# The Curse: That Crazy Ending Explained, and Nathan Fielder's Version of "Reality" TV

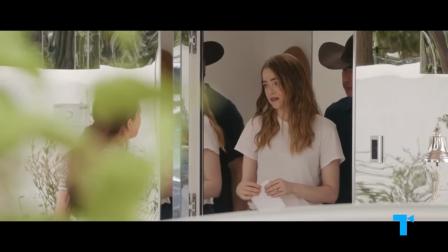8:15 There are constant references to panopticism in the show, in the security cameras on people's houses,
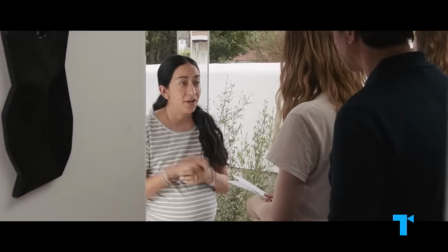8:19 I can't be seen in his security camera, and the casino, in the couple's ring doorbell, Thank you, dear.
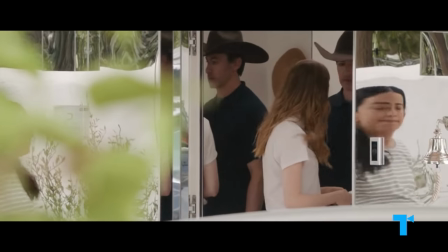8:25 It's nice to see you. It's just the door, we don't look at the footage from that.
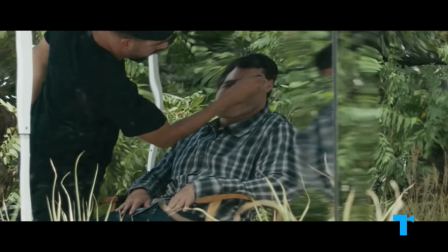8:30 But it's also there in the mirrors that cover Whitney's houses, a reflection of how warped we can appear as people watch us.
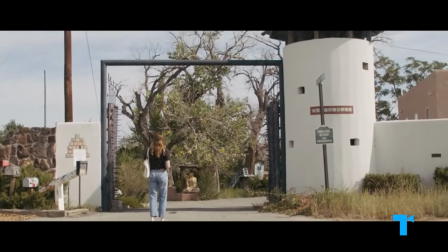8:36 In episode 4, where many of the references to being watched and filmed come in, we're even shown watchtowers, which is where the concept of panopticism comes from.
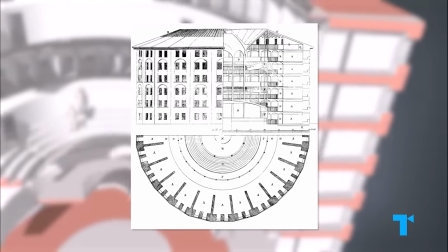8:44 The original panopticon was a prison, designed by Jeremy Bentham in the 1790s,
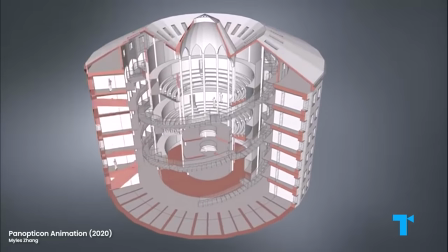8:49 where the cells were arranged around a single tower, from which a guard could watch all prisoners.
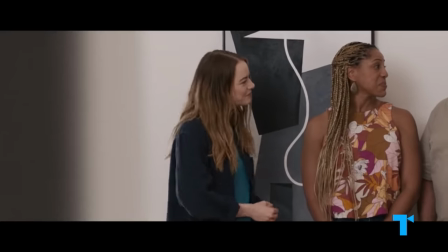8:54 So we'd be paying $850,000 to live in a prison. Prison toilets don't have lips.
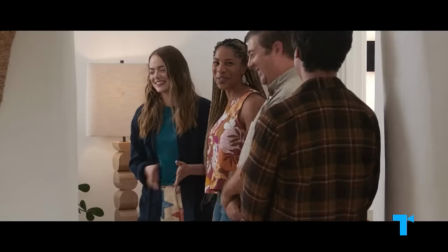9:00 That's true. Let's stop comparing them to a prison.
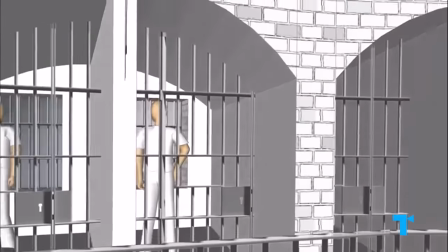9:04 The idea was that even though they might not be being watched at that moment, the prisoners would behave better because the threat of being watched was constantly out there.
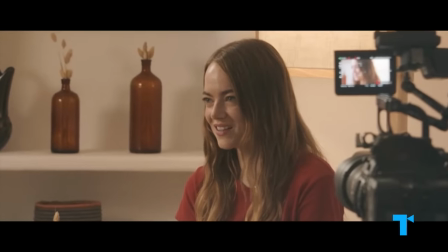9:13 The interesting thing about the panopticism in The Curse is that despite being watched constantly, the characters' behavior isn't better.
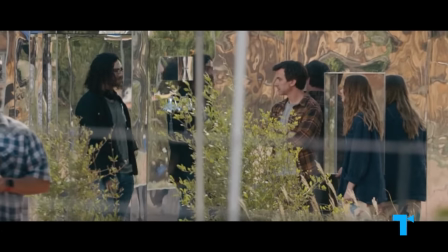9:21 They're still terrible people. They try to make sure that those parts don't make it onto the show because they don't want people to know the real them.
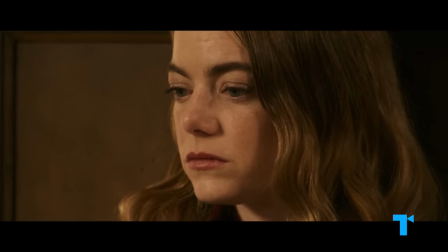9:27 But as the audience of The Curse, rather than the audience of Fliplanthropy, we're privy to all of those things, even the ones they don't want to end up on the show.
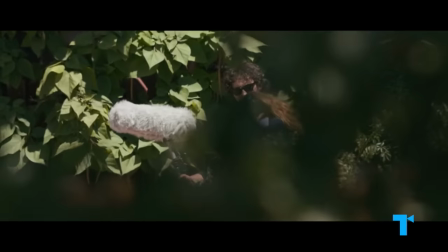9:35 Are you recording? No, of course not.
Jose might not have been listening, but we were.
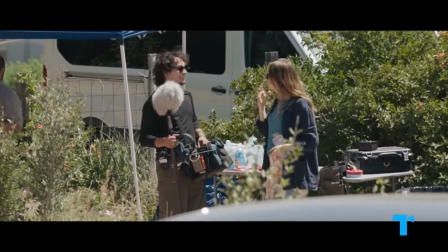9:40 This scene feels overly intimate, almost invasive, as the couple checks repeatedly that no one is listening, while all the while, we are.
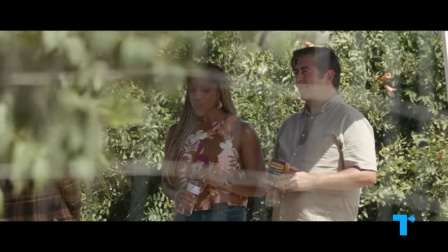9:47 It's as if Fielder is telling us that the audience, the people who demand more and more from reality TV, are the problem.
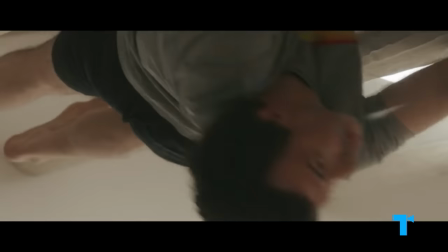9:53 It's also only the audience who can piece together what happens to Asher in the finale.
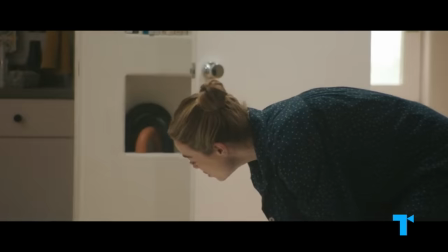9:57 No one in the show is privy to all the parts of the puzzle, to Asher's belief in curses, his assertion to Whitney that if she didn't want to be with him, he'd be gone,
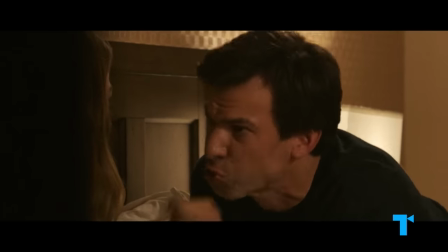10:05 and to
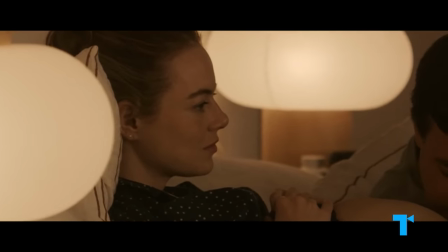10:10 her face contemplative and faintly repulsed as he sings to their baby in her belly.
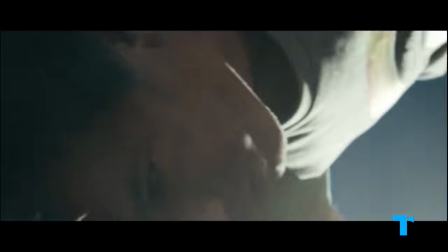10:15 Only we know why the horrible magic that sends Asher spinning off into space happens,
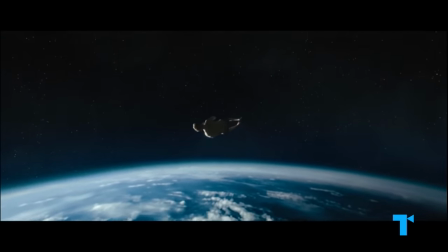10:20 and now it's our job to theorize about it, which is exactly what Fielder wants.
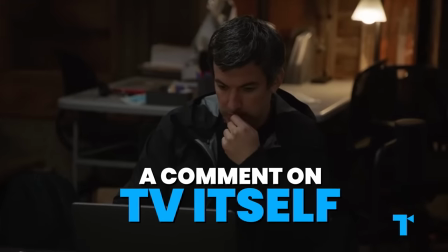10:24 Nathan Fielder's shows are tightrope walks between actors and audience, reality and fiction, seeing and being seen.
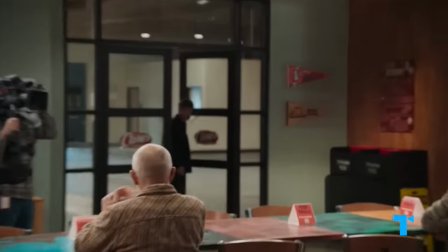10:31 He makes comments on the terrible state of TV, but also its beauty,
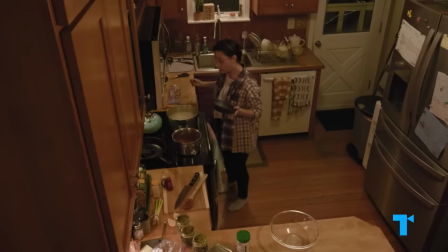10:35 drawing in aspects of what came before and what's out there now, while simultaneously creating shows unlike anything we've ever seen.
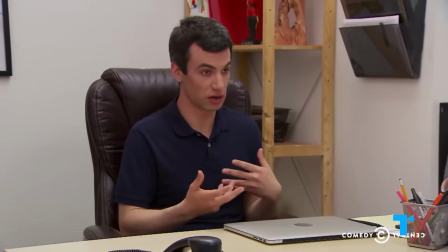10:42 Ultimately, every time he writes a new show, it's part celebration, part condemnation,
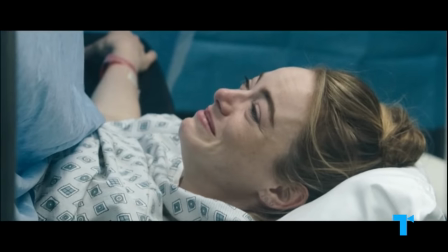10:47 but always a forensic, piercingly accurate analysis of part of television itself.
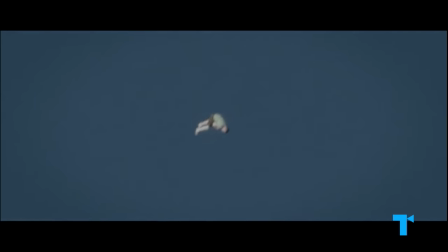10:51 It's summarized perfectly in the finale of The Curse, as Fielder's character Asher blasts off into space.
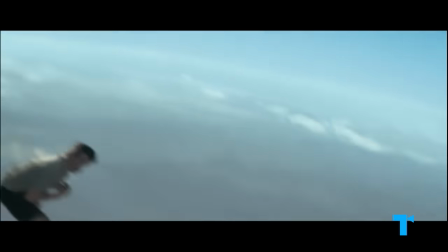10:57 A bystander nods acceptingly, saying, "...huh, so it's for TV?"
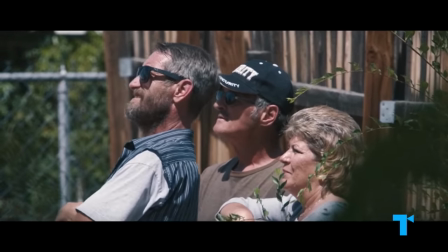11:02 ...crystallizing Fielder's criticism of the way we mindlessly accept and eagerly consume anything that happens, so long as it happens, on screen.
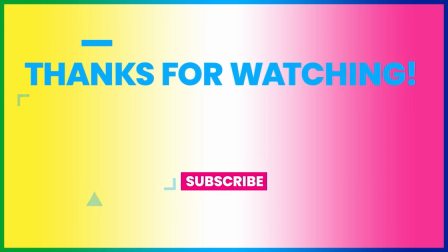11:11 That's the take. Click here to watch a video we think you'll love, or here to check out a whole playlist of awesome content.
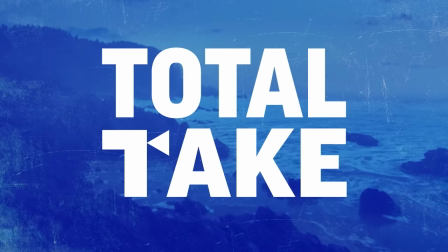11:17 Don't forget to subscribe and turn on notifications. And make sure to subscribe to our Patreon for exclusive new videos.